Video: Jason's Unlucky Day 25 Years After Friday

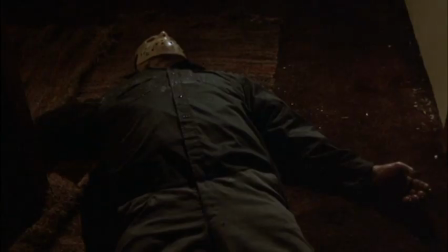(4:17)
Some of the kills in the film were designed by script in advance, cooked up, you know, in the writing process. More of the kills, or some of the better kills, I think, were designed once we had all the special effects people aboard. When Jason kills the nurse, I had tubing glued to her leg, so the blood would trickle down the side of her leg. But the tubing had come loose, so when Jason was killing her,
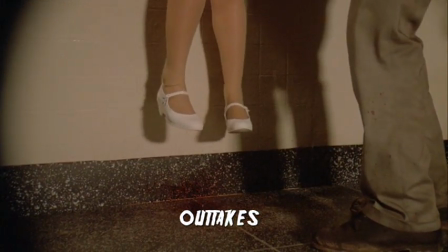(4:43)
there was just a squirt of blood from right in the middle between her legs hit the floor and formed a puddle, and she peed blood.
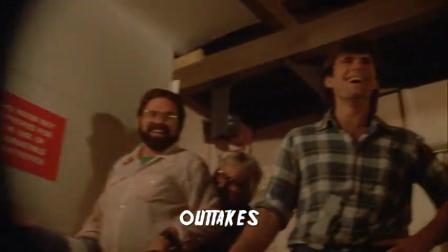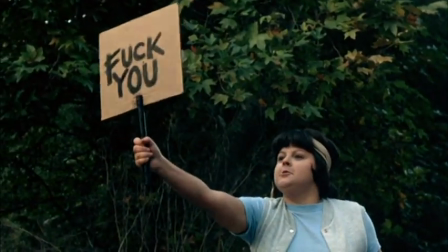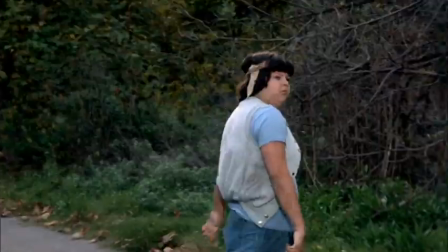(5:00)
Tom sat down and went through with me exactly physiologically what would happen if I was being stabbed through the throat,
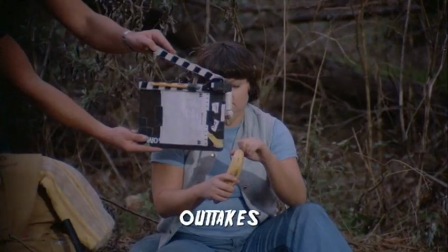(5:08)
that it would pierce the voice box, all the things that it would go through, and what would happen to you, what would happen to your voice, so that I could incorporate that as an actor.
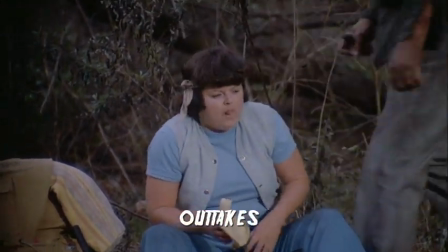(5:17)
He had his hand on my head, but you'll be absolutely safe, but don't fight me.
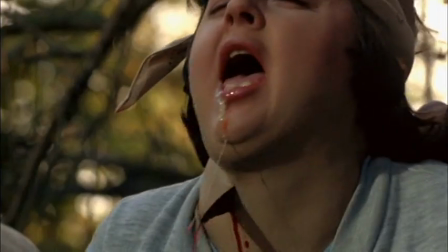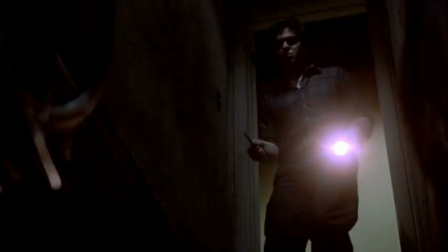(5:27)
I think, though, the kill that meant the most to me was the kill of Rob in the basement. I'm expecting that Tom Savini's gonna come up with some way to hack as much of my flesh away as possible.
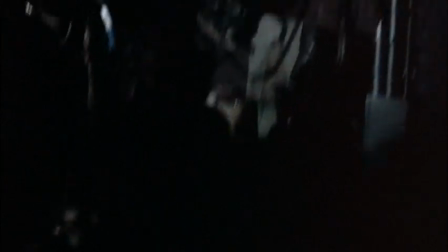(5:39)
But you don't see that. You don't see any of the Tom Savini stuff that he designed, really.
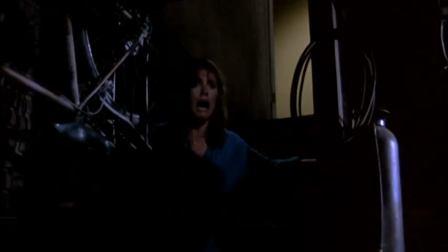(5:44)
We didn't want the audience to laugh when I died. He wanted to go to a more level of psychological horror than physical.
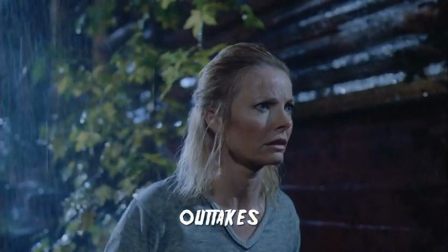(5:50)
There were some arguments along the way, and one of those arguments was about the death of the mother. We see that she's had an encounter with Jason. We know it hasn't turned out well. We never saw the actual poking or anything that went on. We didn't see any gutting or anything, no tools, implements, blood, but we're pretty sure she got it. And the idea, to me, of kids watching a mother figure being ripped was extremely exciting.
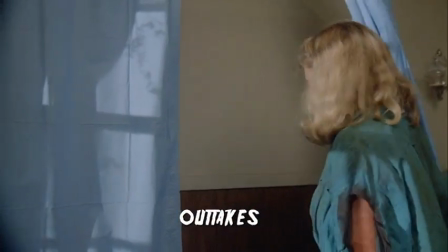(6:16)
They're used to seeing kids being essentially punished for their loss of innocence. To see mom punished, that's grotesque.
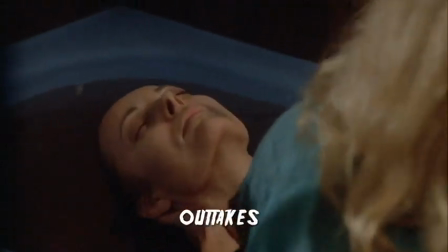(6:23)
The studio thought it would be a cool idea to have a dream sequence because it sort of relates to, you know, part one, the original Friday the 13th. I was originally told this would be the last of the Jason movies, and I was told specifically to use my best screenwriting grammar to indicate that Jason is really dead, we're not kidding, really most sincerely dead. We spent the entire shoot redesigning how Jason might get killed. There were a lot of ways, there were all kinds of suggestions. You know, I had a death that I thought would work, that involved a microwave oven, you know, where Tommy was also a little amateur inventor and he had a little variable. He took a microwave oven apart, put a reflector behind the microwave shooter and melted a toy soldier on one, and the thing went up to ten. I thought at the end when Jason is chasing his sister, Tommy could jam this thing into Jason's hand, turn it up to 10, and cook Jason's head from within and make it explode. But as we got close to the end, it became clear that the best idea was the most direct one, because what happens is, it lets your characters really do the killing. So I asked Joe for two things. One, can I take his mask off? Joe said yes. I said, two, can I have him touch Trisha's breast?
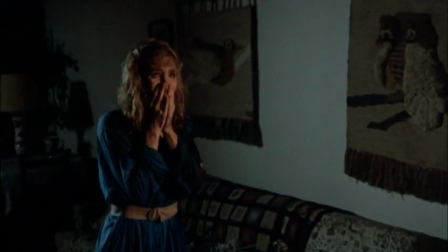(7:42)
And Joe said no. I think the act of touching the breast would have rendered him so completely human that he has finally thought of something else to do with girls that doesn't involve killing them. That that was the moment that he was completely vulnerable, as we all are in moments of love.
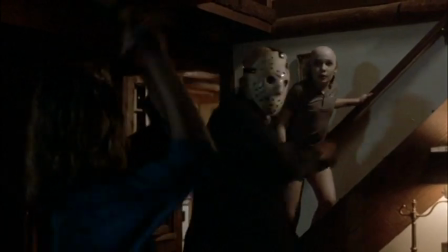(8:02)
And so what I did was I wrote a scene where instead of cutting his head off, which in a sequel he could walk around with it under his arm or in a box,
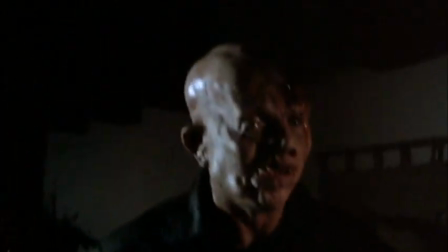(8:10)
I split his head open from top to bottom with that machete the way you cut an artichoke in half.
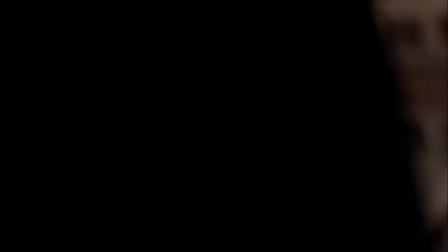(8:17)
And I thought that that was at least sufficiently different to think, okay, this is over.